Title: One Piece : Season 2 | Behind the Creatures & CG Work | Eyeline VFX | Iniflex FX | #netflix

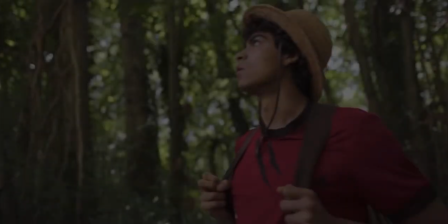Whoa.
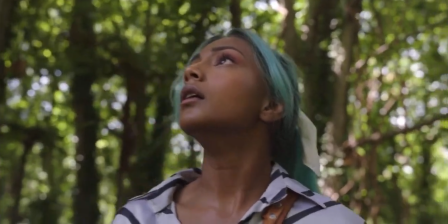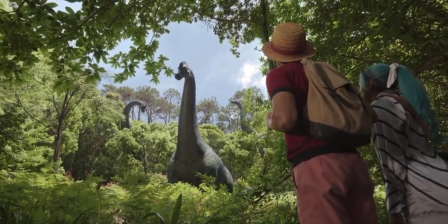It's a prehistoric island.
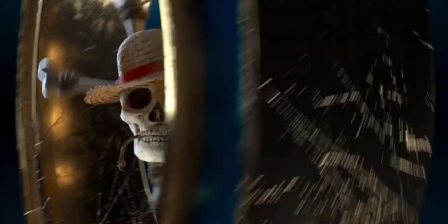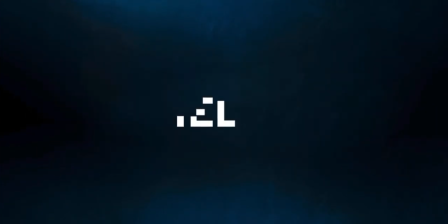But One Piece is a really interesting show because, albeit a live-action show, it's very much in a fanciful world. It's very inspired by the fanciful things you see in the manga. There's definitely a style to it all.
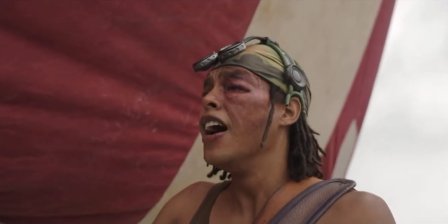It's a giant goldfish!
We really were very worried about how to sell the goldfish.
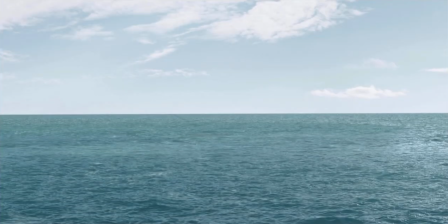So the big really sense of how we sold it was how this water runs off. And that's something we all know what that looks like.
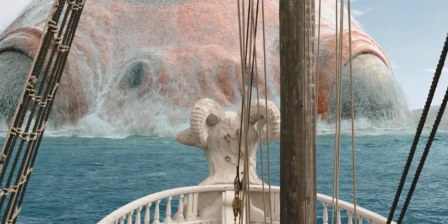You see a big waterfall, that has a sense of scale and speed, and that tells you how big something is. One of the really interesting things you do to make any object feel big, you slow it down.
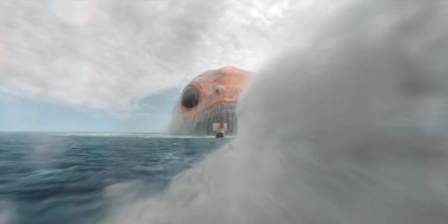When you shoot practical effects like explosions or anything that would involve some type of physical effect,
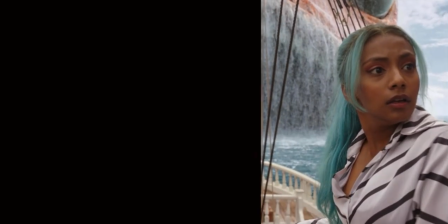almost always you shoot that with the camera sped up, so you see this slow motion effect. So we made the water fall really slowly, made the drop sizes really small.
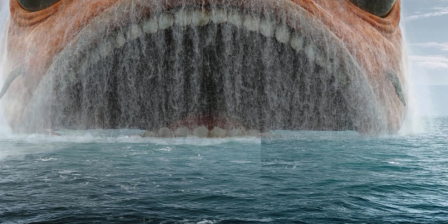And that was really key to it because the fish didn't move much. There wasn't much to sell that he has a very slow blink, he has some kind of a look around, but all of this is really, really, really slow and subtle because we want it to feel large, and slow is big.
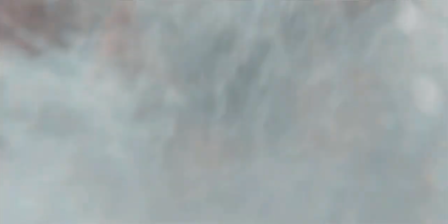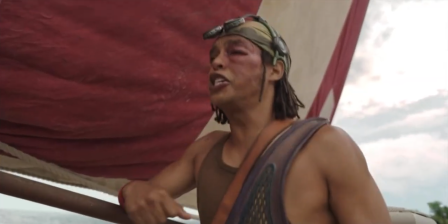Did you see that?
We looked a lot at what filmmakers had done in the first season, and it's pretty obvious from watching One Piece that the world is kind of stylized,
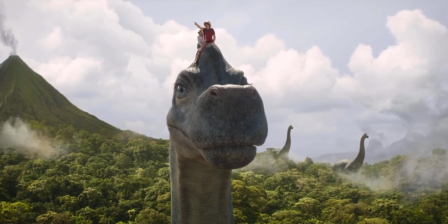has a lot of anthropomorphic features, and they have a very particular look to a lot of their creatures. So we took that as inspiration when we got into designing the Bronto, which was easily the most fun character to design.
I've got a view of the whole island up here.
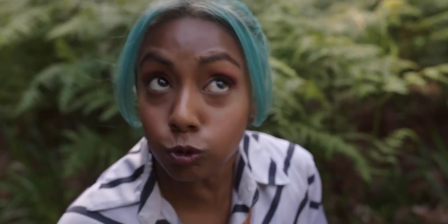You've got to see. I really don't.
We actually went a little overboard.
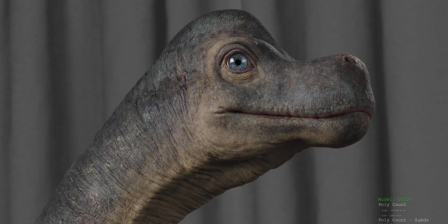We were told to play with some human-feeling eyes, so we took that even further by adding eyelashes.
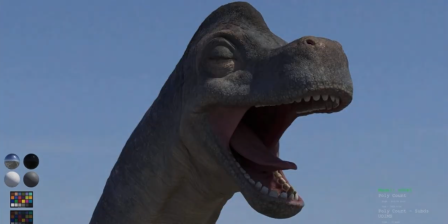We even made the snout feel a little bit like a puppy dog. We added human molars. All these are just way outside the realm of a normal brontosaurus, but in their world completely works.
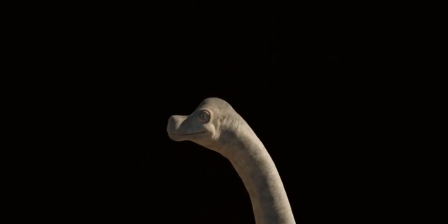I think the thing that I'm most proud of is the eyelashes, because we put it in on a lark, and the filmmakers loved it so much they made us keep it.
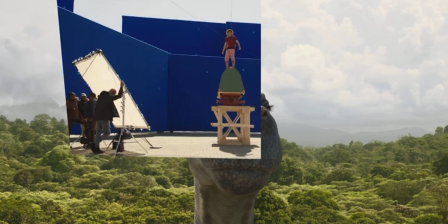And I think it's just one of these small things that probably nobody will notice, but we know that's there, and it just adds that little bit of extra something that kind of takes it out of the normal world and puts it in the One Piece world. Pretty good view, huh?